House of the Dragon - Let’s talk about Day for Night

And the moment that you break that immersion with a lighting choice or a camera choice, you really have to know what you're doing, and it can be very effective to snap the audience out of it and make something feel unnerving, unnatural, a little bit wrong, but you need to know why you're doing it. And I think that is perhaps where the House of the Dragon thing just didn't make sense. Generally, I think the cinematography in that really knows what it's doing. In those episodes, I just feel a little bit that it's a choice to try and edge towards realism when realism isn't necessarily that. It wouldn't even feel like that at nighttime. It would feel different from that, I think. You can't recreate the vibe of a night stroll along a beach just by crunching everything down so far. It's more textural, you're living it in a different way to the way that the camera will see it and the way that you've graded it. It's my opinion. Like I say, this is a bit of a hot take. Moving on.
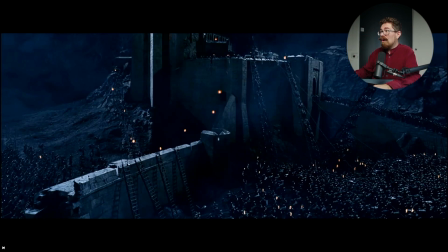I appreciate this is probably a miniatures and CG shot, but still, you have intention with the lighting. We've got things coming in from, above, catching all the tops of the battlements, catching all the tops of the helmets,
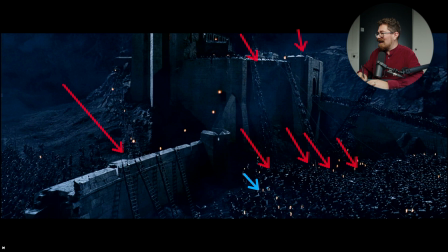and then all of the little touches of like torchlight around, helping to break everything up. Imagine how flat this would be if you didn't have all of those specular highlights, if you didn't have the orange torchlight in there, if it was just monochrome.
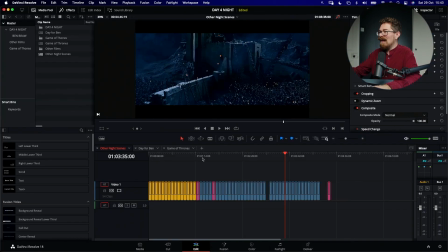And in fact, let's just real quick, because I don't want this to be too long.
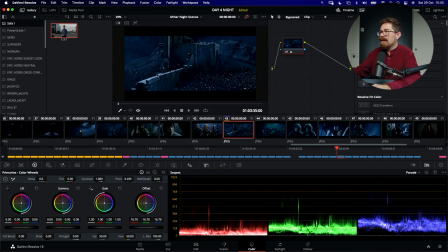I have a tendency just to talk. Let's crunch it down, bring that back on,
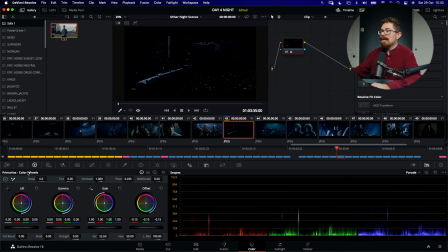and desaturate it a little bit, and take the contrast down a little bit.
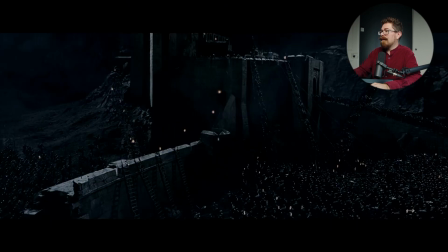And now we're still going to have some of the highlights and stuff on the battlements. There's no way of really avoiding that.
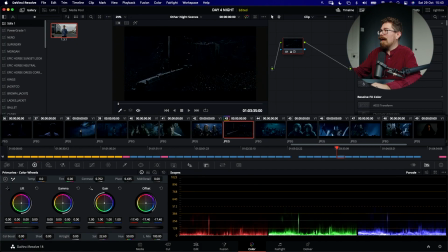We can go even further down than that. They were way down in House of the Dragon.
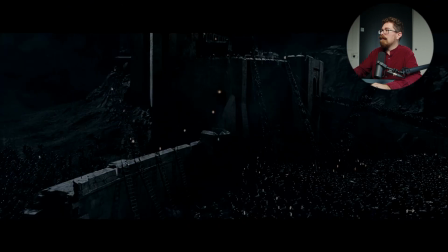You lose so much of what could be there, and the storytelling that you could be having without really thinking about the consequences.
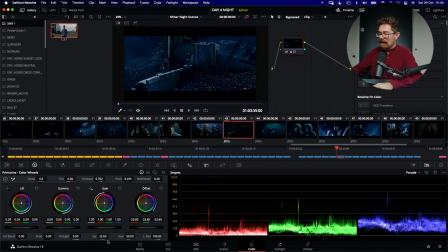I don't know. Yeah. Let's move on.
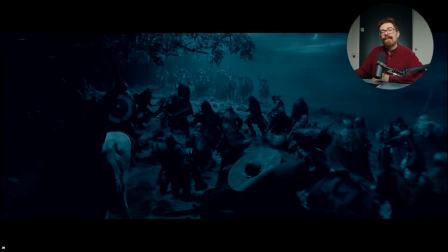Now, there are some scenes where I feel that the contrast drops a little bit. It's not as clear as that particular scene, but you still have, even in this scene, you got foreground interest with shapes and silhouettes. The light is sort of a soft push, but it's more in the middle of the frame, from just beyond that tree at the top there.
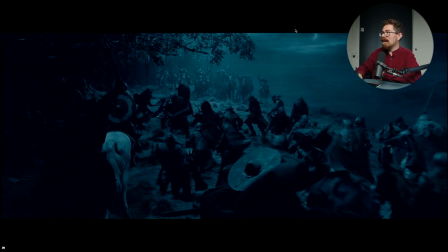And then the people behind the light source, people, goblins, orcs, are lit a little bit more flat because they're catching it front on. Whereas, jump back here, everyone is more silhouetted against it.
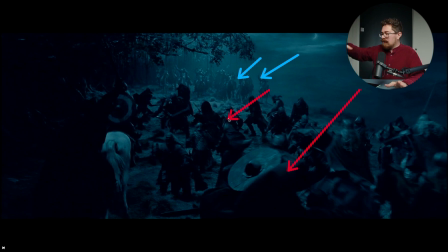So even then, we have shape and we have structure to the frame, which helps massively.
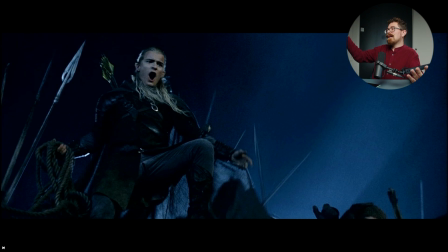Shafts of light coming up behind, lighting up the atmosphere. You've got plenty of light on the main talent's face. You've got edges on everything. You can clearly see where you're meant to be looking. It's a fast action, people moving, lots of drama.
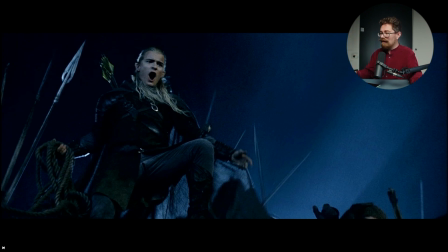You've got to know what's going on, and you do. And it's cool, stylized, but it works.
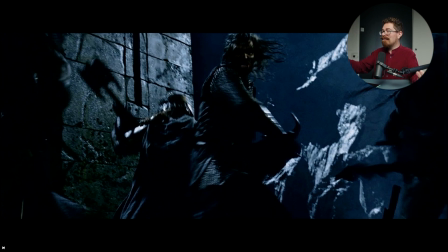Here, there's less color. You can make out less in their faces, but there's contrast. There's lines in the background where the light's hitting the rock. You've got the battlement behind them. You've got their silhouette being caught by those same lights. It works.
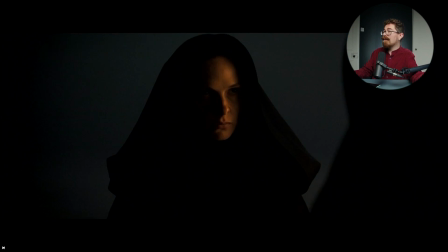Moving on to, that was June. Again, very different kind of night scene. Very down, but we can still see eyes. We can still see skin. And we've got this form around her just framing her, drawing us into the center just there.
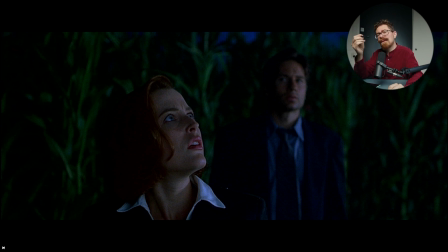Go retro. This is the X-Files film. I wanted to find some X-Files TV episodes, but I didn't have time to pull them all out. But the lighting here is way up compared to a lot of things we've been looking at. And this is a night scene. You've got blue just tickling in the background over the top of the corn just there. Obviously, we're getting green detail in the corn and tons of light on their faces.
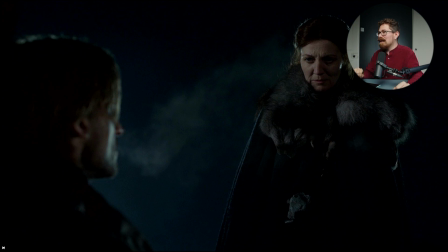You can see the characters. Go back, season 1 or 2, maybe season 2, Game of Thrones. We've got Catelyn Stark just there, and Jaime Lannister, I think that is. You can see them. There's some smoke or breath in the air just there, helping to, see the light.
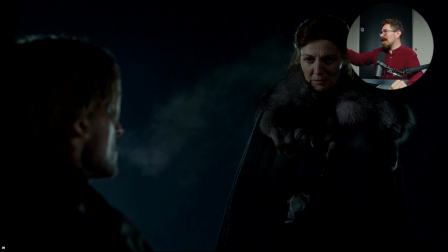There is definitely light coming in here. Lots of light on her face, a bit of an edge on her as well. It doesn't feel like torchlight necessarily.
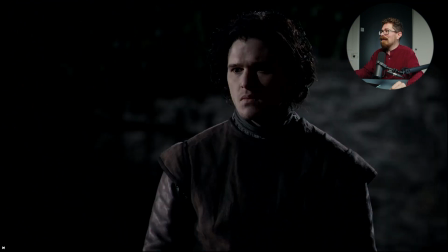It's just light because we need to see our characters. And then go back to season 1, Jon Snow. Hard light on Jon, all coming as a push from this direction. You can see on his nose line just there, it's coming in there, and also have a little bit on his shoulder.
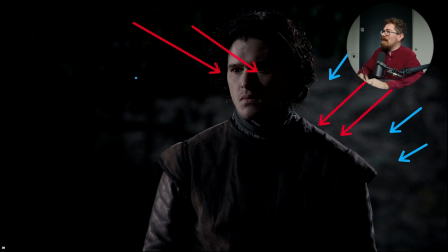And you've got some on the wall in the back so that you can make out the character, so that you can see that he's there.
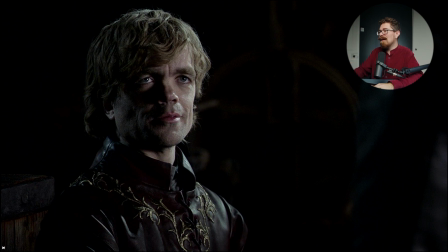Tyrion gets a similar treatment, got a little twinkle in his eye, and light catching on the back, just making out shape and forms.
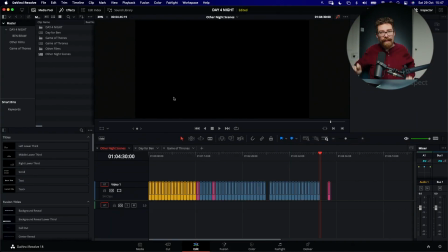Now I think what's interesting with all of this is I didn't pick out any examples which take place in a modern setting like a city, because the moment that you're in an environment where there will be lighting from other sources at night, the whole day for night thing falls down. So it's not something that you will often find in a scene where you are out in I don't know, a street in London, because there are car headlights, because there are lampposts. I suppose maybe in 28 weeks later, I think they did some of the scenes in the daytime because they had child actors in that, and they had to do that, and it was going to be really expensive to get that looking right. And I think that another reason for that choice was if they did it at night, windows would be illuminated. So by doing it in the daytime, the windows aren't illuminated. So when they pull everything down and do the day for night, everything looks a little bit more realistic in that respect, because they didn't have to either go in and, make people turn out lights in windows, or have lights in windows on that they then have to paint out in post, be really expensive. So that's another consideration for why you would do something in this way. But again, 28 days later, dealing with zombie apocalypse, there's no power on, and that's a reason why you can get away with a day for night in the city for that particular purpose, but it's a really niche purpose.
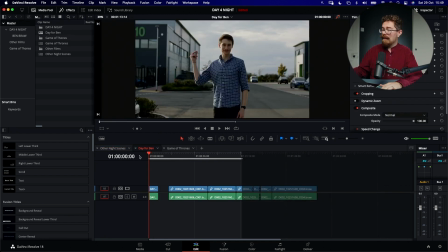Now, I actually went out and did a little day for night test with Ben.
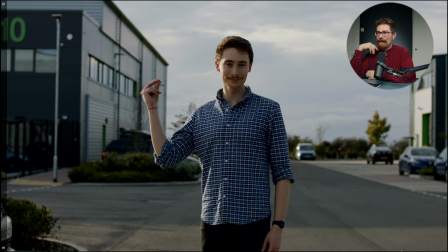Ben was kind enough to stand in a few places around the studios and do some little
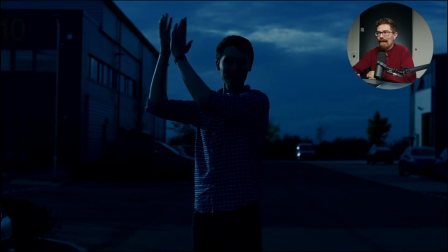day for night tests. Now, the vibe that I was going here was definitely a little bit more leaning towards Mad Max, Fury Road,
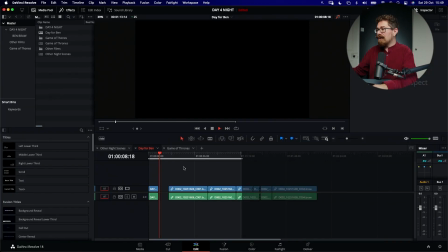but it's not impossible to go out and do this kind of thing.
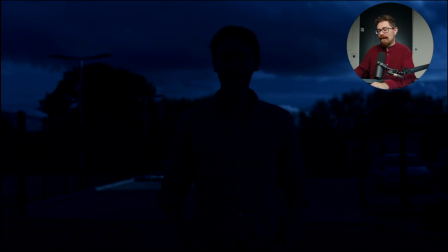I think that as I was doing these, we're looking at it in different ways.
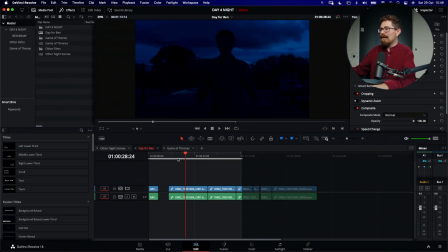We're moving around so that the light is in different places.
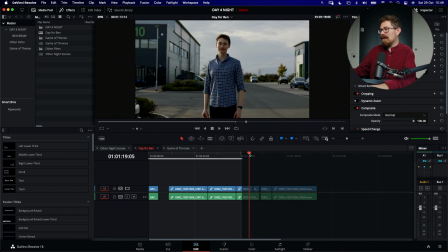Probably the most convincing is this one, where we have the light coming in, giving a hard edge.
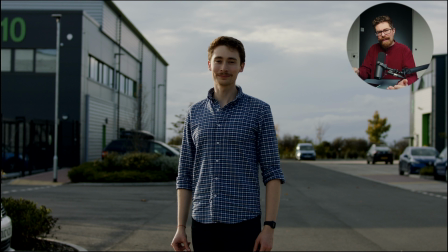The one thing I didn't do, because we just did this as a super, super quick test, and I want to come back to it and do like a whole thing where we actually really try hard to make it look good.